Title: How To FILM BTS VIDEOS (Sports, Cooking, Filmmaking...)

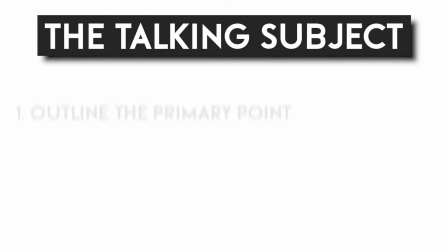4:05 Usually a solid sequence to follow is to outline the primary point, demonstrate the point in action,
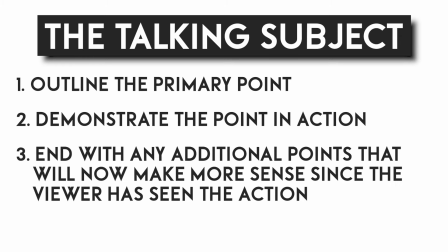4:10 and then end with any small optimizations or additional notes that wouldn't have made sense prior to actually showing the demonstration. For example, with the cinematic movement training, what I would do is introduce a movement, outline when to use it and what it's great for.
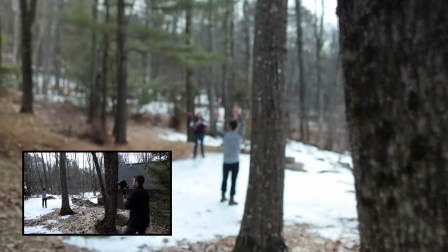4:23 From there, I would show the viewer exactly what the movement looked like in action, both on camera in the form of the footage captured, and how I actually accomplished creating that movement.
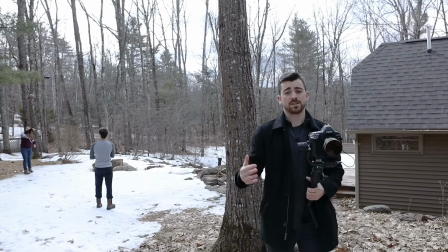4:31 I would then add any final pro tips that would also help the viewer. If I were just sitting down in front of a camera talking about the parallax movement, the viewer just wouldn't understand it to the same degree as if they were actually seeing it in real life. Okay, so now that we've covered our first fundamental component, our subject and the presentation of the content, let's talk about our second fundamental component, how we actually film the subject.
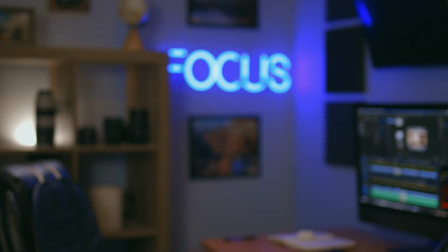4:52 Again, let's think about this in the simplest fashion possible. All you really need is a tripod with your camera on that tripod capturing the action. In order to make this easier on you, you're probably going to want to have a wide angle lens, like 24 millimeters.
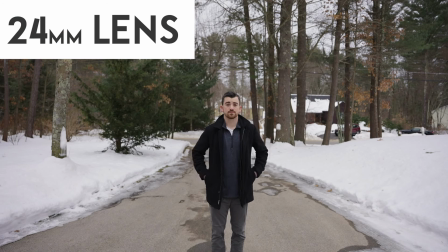5:05 This will capture a larger scene and give you, or whoever the subject is, more space to move around and demonstrate the concepts.
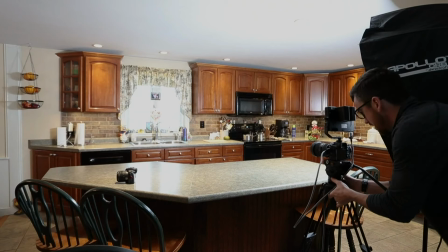5:12 Think about a cooking tutorial. All you need to do is set up a tripod and stand in front of that camera with your associated ingredients and literally walk through the step-by-step process of assembling those ingredients and cooking whatever it is that you're teaching about. If you had a tighter focal length, like 70 millimeters,
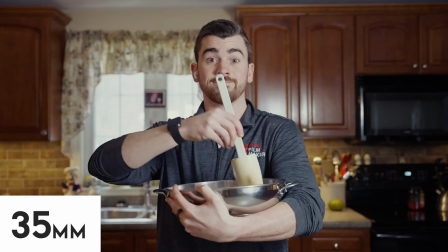5:27 it would be much harder for the viewer to grasp everything that you're doing because it would be much more focused on just your face.
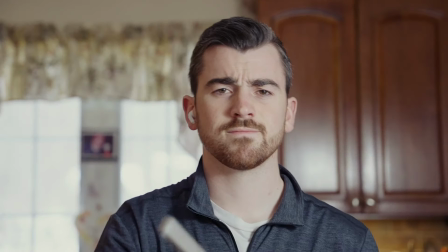5:33 And it would also be harder for you to ensure that you're staying in the frame and not bouncing in and out.
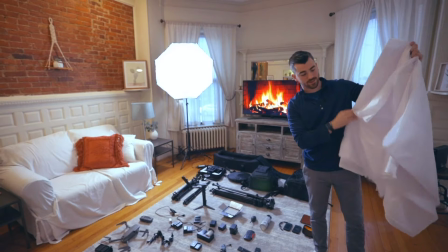5:38 Looking back, the What's in My Camera Bag video easily could have been filmed with a simple tripod as well because I wasn't really moving around a ton. I was just picking up gear and then talking about it in front of the camera. A few keys here with this approach is to remember that you should never rely on your onboard camera microphone. Audio is really one thing we never want to cut corners with, as so much of the viewing experience hinges on having good audio. So rather than use the onboard camera mic, you really want a dedicated recorder that moves with you.
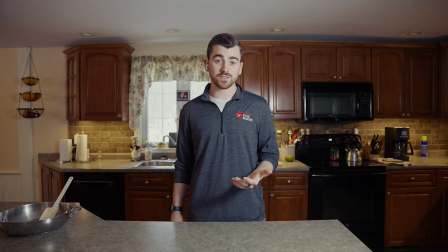6:04 Here's an example of the onboard camera mic. As you can hear, it really doesn't sound professional, but right now I'll switch to the Zoom H1N paired with the Rode SmartLav Plus, which is right under my shirt here, and I think that sounds pretty professional, and if I move around, it's still gonna sound great.
Not the craziest and most amazing setup in the world, but it gets the job done. You could use really any field recorder paired with any lav mic, and it will most likely capture solid audio for you.
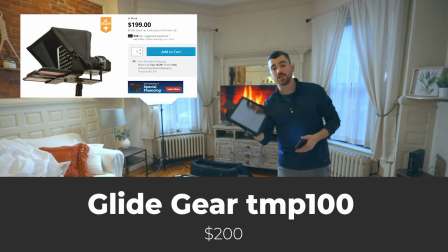6:28 Now, in this case of the What's in My Bag video, this recorder is essential because I'm constantly moving farther and closer to the camera.
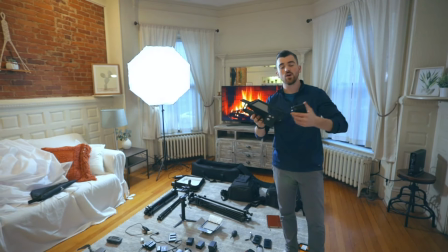6:35 That onboard camera mic just wouldn't be able to keep up with me. Now, in contrast to that, if we go back to the cooking example, where the subject probably isn't moving around like crazy, a stationary microphone could work.
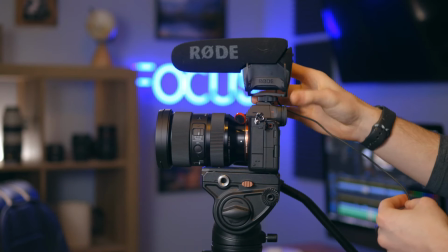6:46 Whether that's a shotgun mic plugged into your camera, a boom mic pointing towards yourself, etc., etc.
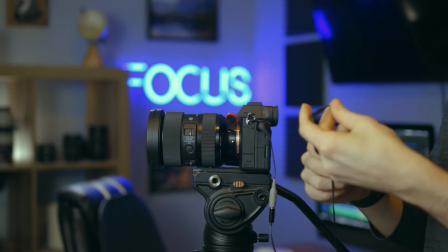6:51 You could even plug your lav mic directly into your camera, and as long as the cord is long enough, you'll still have some decent freedom to move around the scene without pulling on the cord.
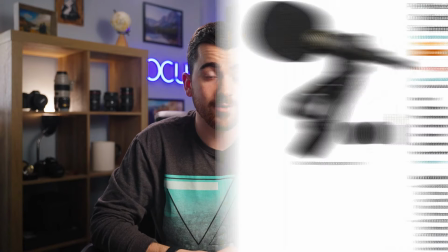7:00 The Pop Voice Pro Lav mic, which is only $14 on Amazon, is about 6.5 feet long, which would give you a good amount of room to move around if you wanted to. Now, back to the video component. As long as you have a general understanding of where the boundaries of your frame are, you'll be able to make sure you're always in the frame and your video will be easy to watch and understand. Now, the level up from using a simple tripod to film yourself is to introduce another person or camera operator to your setup. Now, I know a camera operator sounds intimidating as heck, but it's not a hard job. In fact, my girlfriend Courtney has regularly worked the camera for me in these videos. And Courtney is amazing, but she has little to no experience with cameras. No offense, Courtney. But she has no problem filming these videos for me.
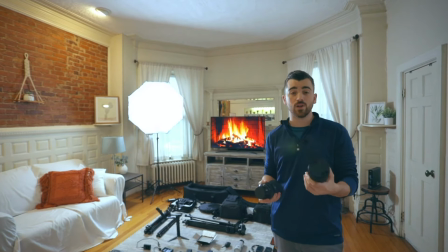7:42 Back to the What's in My Bag video, that was actually Courtney filming. I put my EOS R on a gimbal, which was the Ronin S, made sure the scene was exposed properly, the settings were good, and then I just told her to follow me around with the camera as I walked around the room.
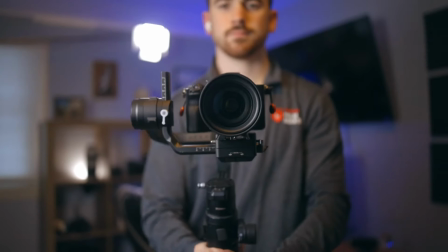7:54 Super, super simple. Not only is the Ronin S a really affordable gimbal at just a few $100s, it's also easy to operate.
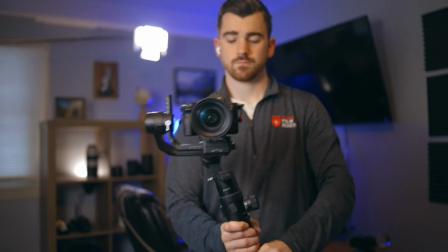8:01 Once it's set up, you pretty much just hold it and point it at the subject and the movements will look nice and smooth. But let's say you don't want a gimbal.